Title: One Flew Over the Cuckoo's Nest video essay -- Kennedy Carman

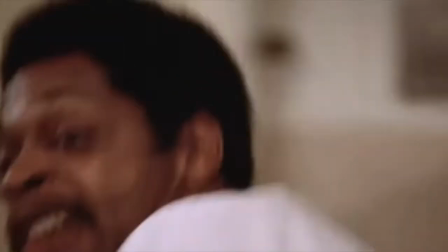249s
This tension finally explodes when McMurphy chokes Nurse Ratched near the
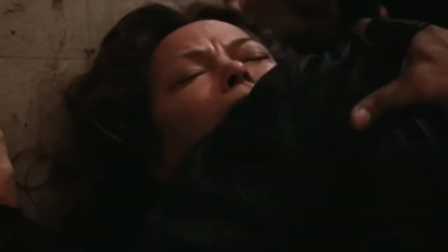254s
end of the movie. These kinds of films reject the typical feel-good ending,
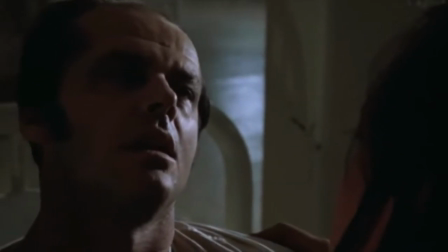259s
but they want the audience to leave with a feeling of hope. Social problem films are about winning hearts and minds.
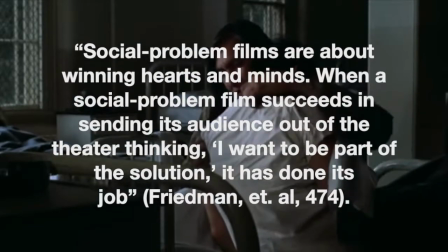265s
When a social problem film succeeds in sending its audience out of the theater thinking, "I want to be part of the solution," it has done its job.
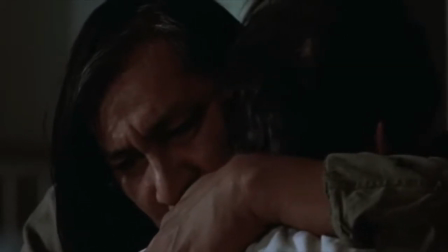275s
One Flew Over the Cuckoo's Nest does a great job of ending the film to leave the audience with just enough outrage and hope when McMurphy dies and Chief Brompton escapes.
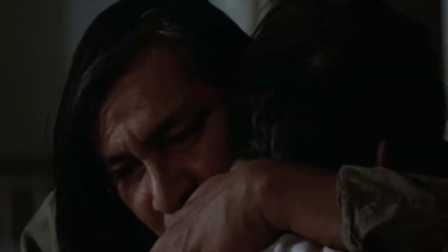285s
McMurphy is a symbol for all of the people that the government doesn't know what to do with, which is why his character had to die.
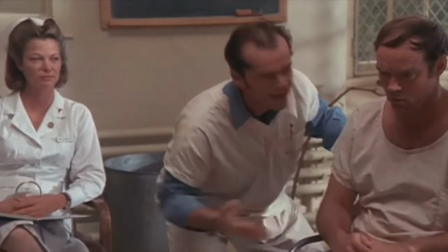292s
At the same time, Chief Brompton symbolizes that social perceptions and stereotypes cannot be trusted.
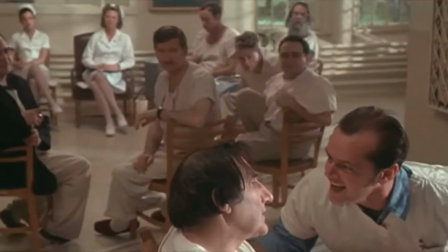301s
They mention the clear divide between the inside world of the institution and the outside world when they mention that,
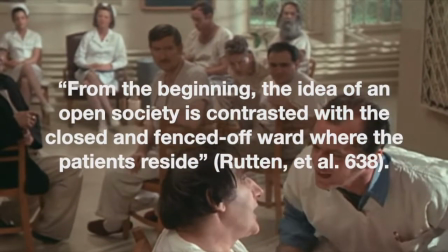308s
from the beginning, the idea of an open society is contrasted with the closed and fenced-off ward where the patients reside.
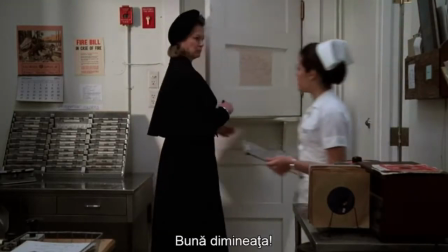317s
The audience is meant to see a very clear difference between the two worlds, where McMurphy serves as a representation of the outside world.
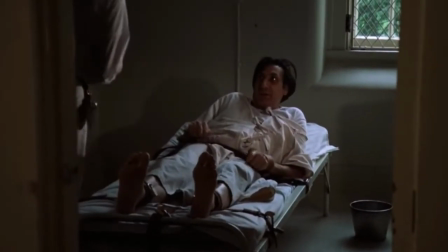326s
The authors also go into the importance of the
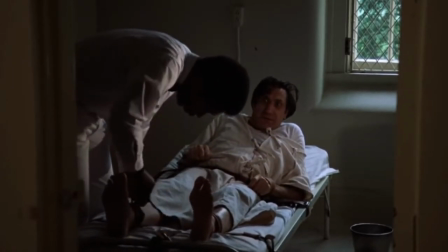329s
cinematography of the film when they mention the way the audience is presented the institution.
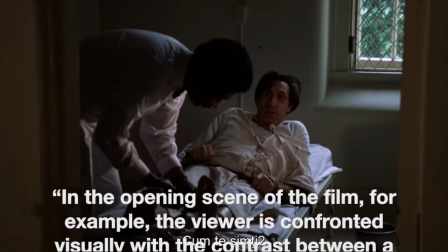336s
In the opening scene of the film, for example,
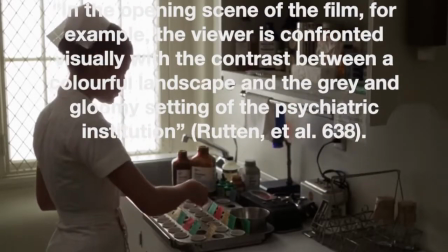339s
the viewer is confronted visually when the contrast between a colorful landscape and the gray and gloomy set of the psychiatric institution.
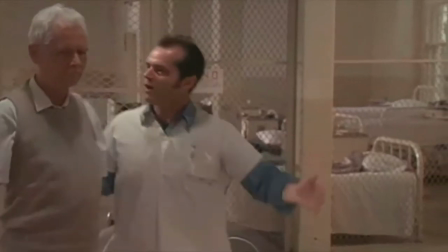348s
The gloomy set, along with the bland costuming,
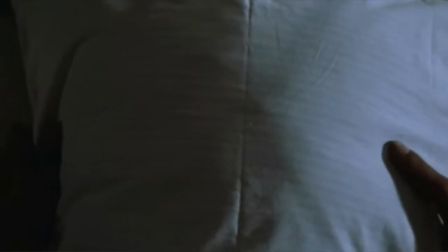352s
are utilized in order to make sure that the audience knows that the institution is a dark and sinister place where corruption is common.
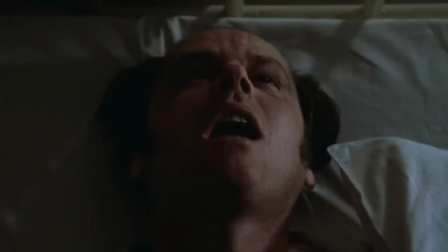359s
The film's style successfully attempts to set a general mood for the movie.
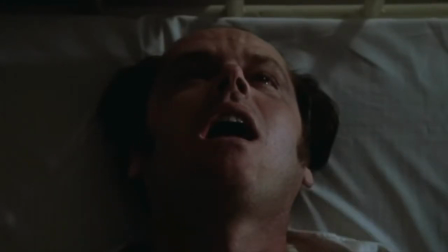366s
What the audience sees on screen as far as dialogue and narrative tells them everything that they need to know about what the social problem is in this film.
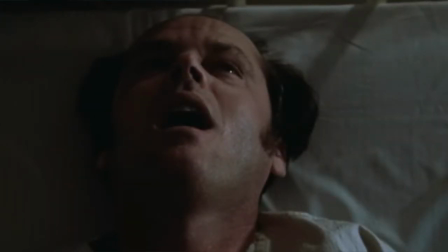374s
But the film style adds subtle details which further highlight all of the problems that are going on during the movie.
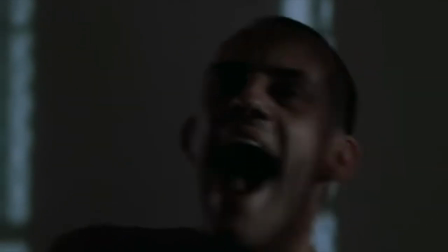383s
The best way to solve many of the world's issues is not to silence social problem films when they have something important to say.
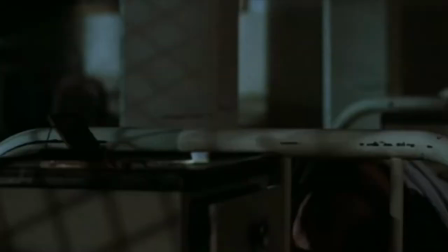390s
One Flew Over the Cuckoo's Nest is a classic film that represents the genre
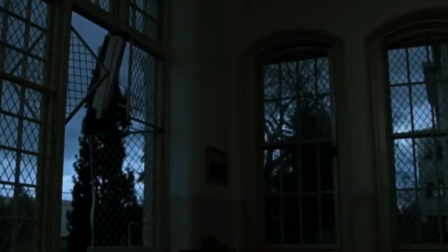395s
and what the effects of a good social problem film can truly be, since so much has changed in the mental health field since the 1970s.
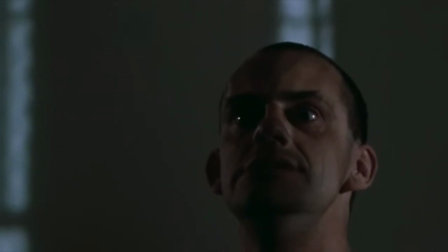404s
Social problem films have time and time again sent out messages to the world about
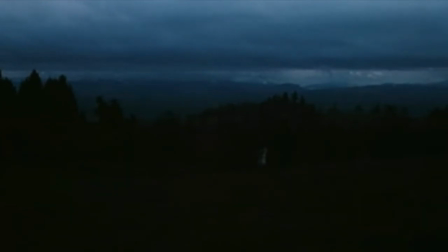409s
the issues that permeate our society and have caused a chain reaction of change because of it. Taking a stand against injustices in the world is entirely possible for young people like us to do. We just have to remain educated in any way that we can. Thank you.